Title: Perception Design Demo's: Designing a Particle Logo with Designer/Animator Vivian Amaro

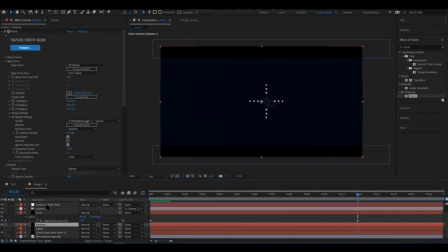We're going to do the same thing for our 3 layers of form.
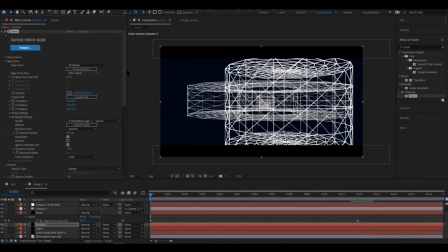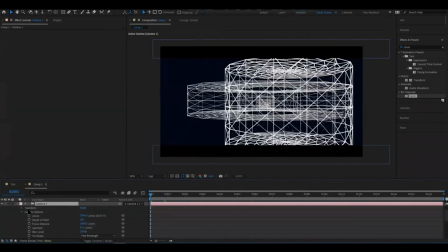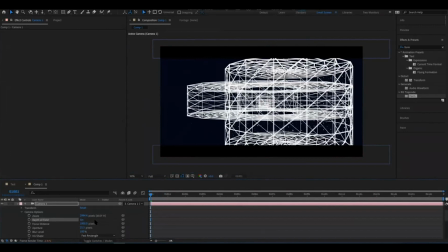Now, we're going to enable again our depth of field and lower our focus distance.
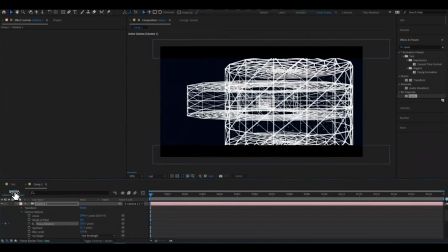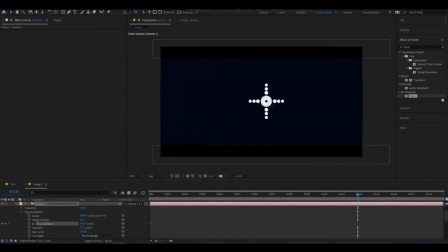We're going to set a keyframe on frame 120. As you can see, the logo is super blurred and out of focus. We'll set another keyframe here, increasing that number, and now we'll see things more in focus.
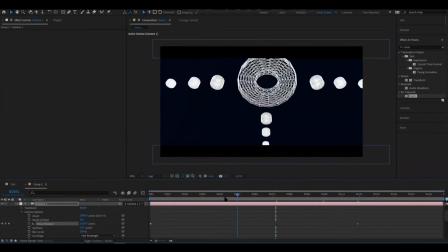We're going to play around with some settings here to touch up our animation and logo.
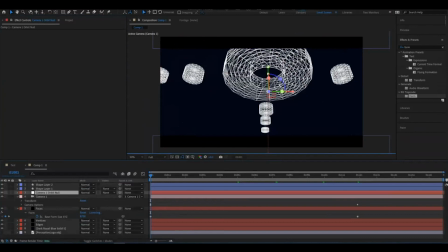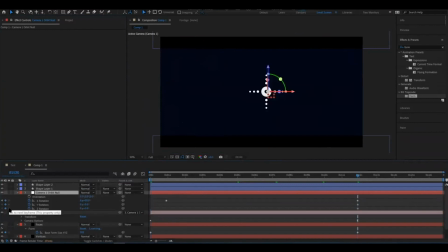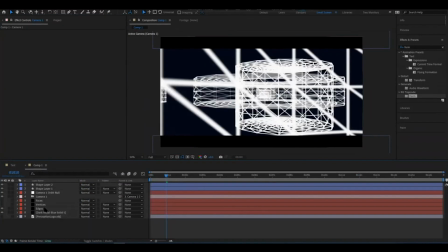So now, we want to grab our edges and try to make it look a little less solid.
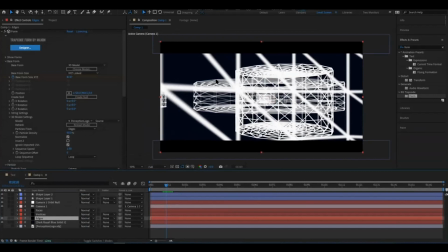In the same way we added random opacity and random size for the faces layer, we're going to do that to the other 2 layers as well.
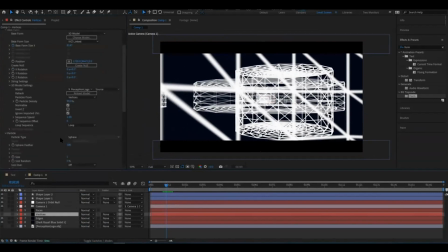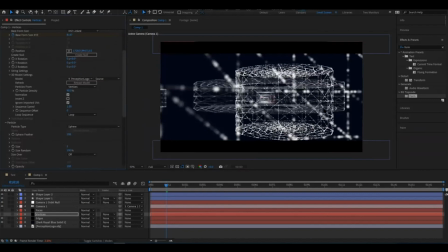Then, we're going to start seeing a much better progression towards our final look.
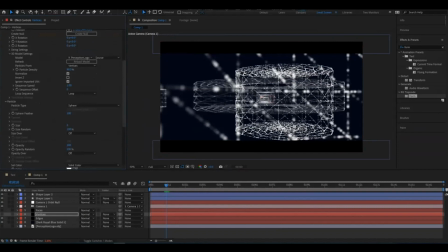Our particles are in place, and what we want to start doing is giving everything a defined look.
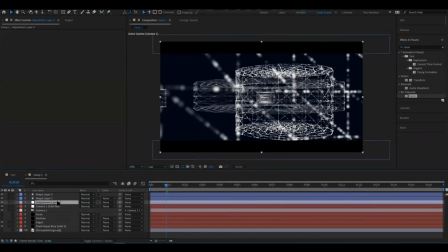For that, we're going to create adjustment layers and add some effects to them. The first one we're going to add is noise. Even just 12% of noise is going to really add a bit of dimension.
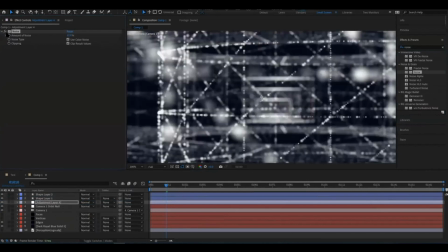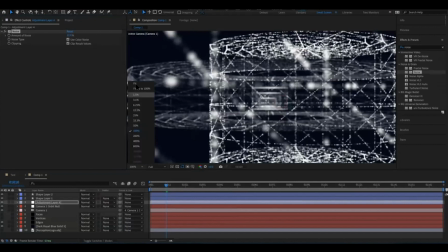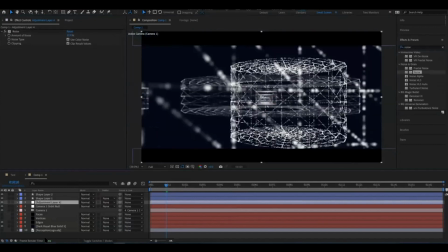Also, adding a mask will help us out.
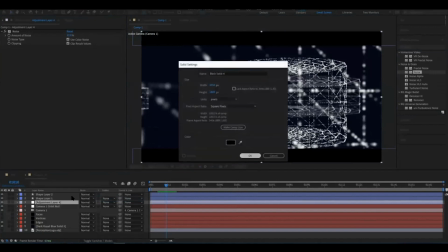So if we create a black solid and add a mask to it,
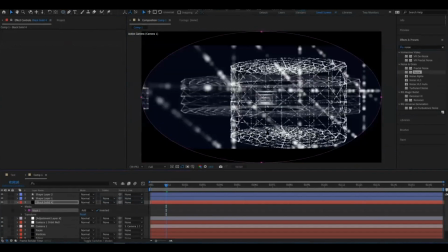invert it, we're going to have just the borders. If we bring our feathered up a lot, we're going to start seeing how our animation will have a focus.
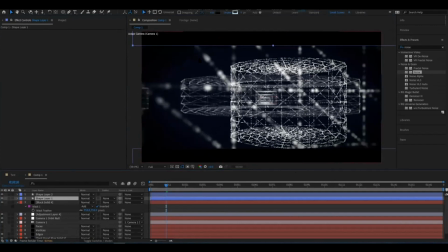We can also play with our mask expansion to see if we want to go a bit more, but we'll make it less so we can still see our corners.